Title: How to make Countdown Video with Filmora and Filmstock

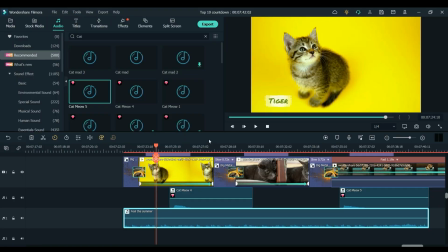347s
Which I think works pretty well.
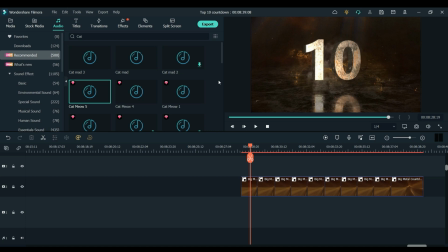350s
so for the first two examples that you've seen at the start of the video i used the clips in between each number of the countdown but for the last one i thought i would use all the numbers together and count down from 10 and then have something dramatic at the end because the number effects are quite dramatic i thought that a rag at taking off would work quite well
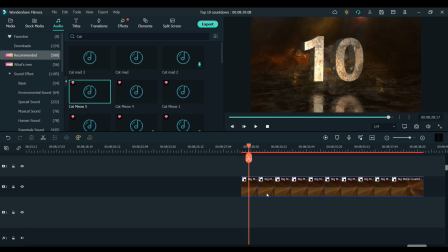370s
so what i've done is i've added all of the numbers together here on the timeline so they all play one after another so what I'm going to do now is add a boom sound effect to each number just to make things even more dramatic so
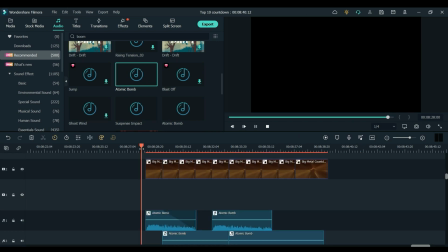390s
once you've added the sound effect to each of the numbers you should be left with something like this which
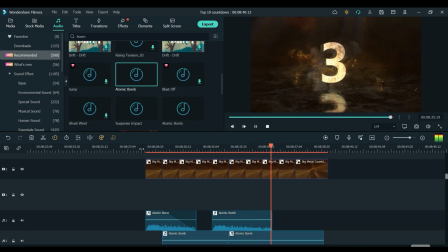398s
I think works quite well and definitely gives a dramatic feeling and now I'm just gonna add
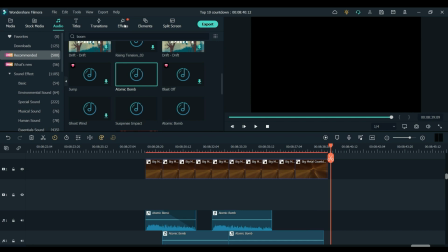404s
my clip at the end as well as some music and maybe a few other sound effects just to tie everything together.
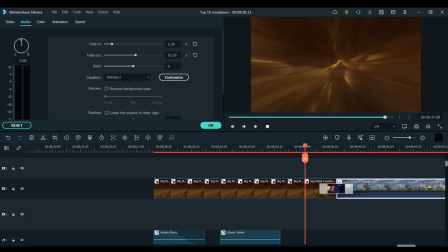412s
So now that I've added my clip in at the end, some music underneath and this little transition which I think is very appropriate,
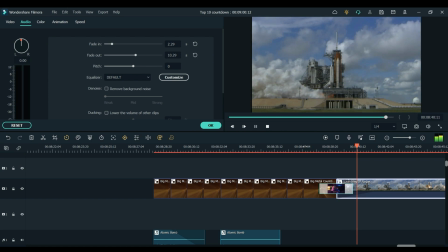420s
here is the final result and
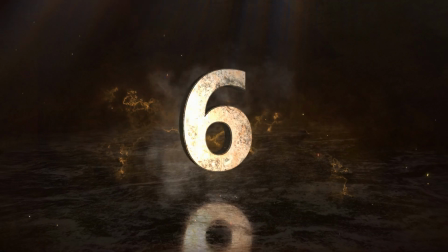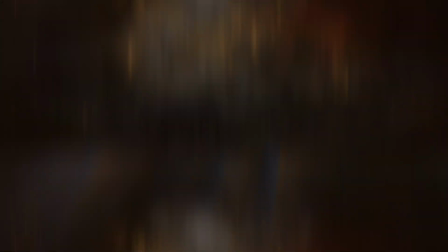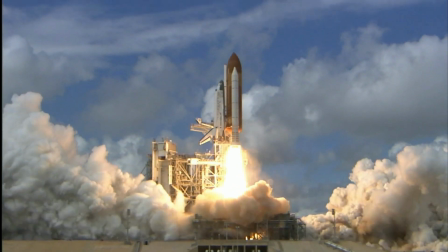436s
I think the big metal countdown works perfectly for something like this. So now you know how to make your own animated countdown and you can pretty much use it in any type of video. As always that was only a few ways that you can use it but feel free to get as creative as you want with it. You will find the links for the pack and for Filimora 11 in the description below. So don't forget to subscribe, keep creating and we will see you in the next one.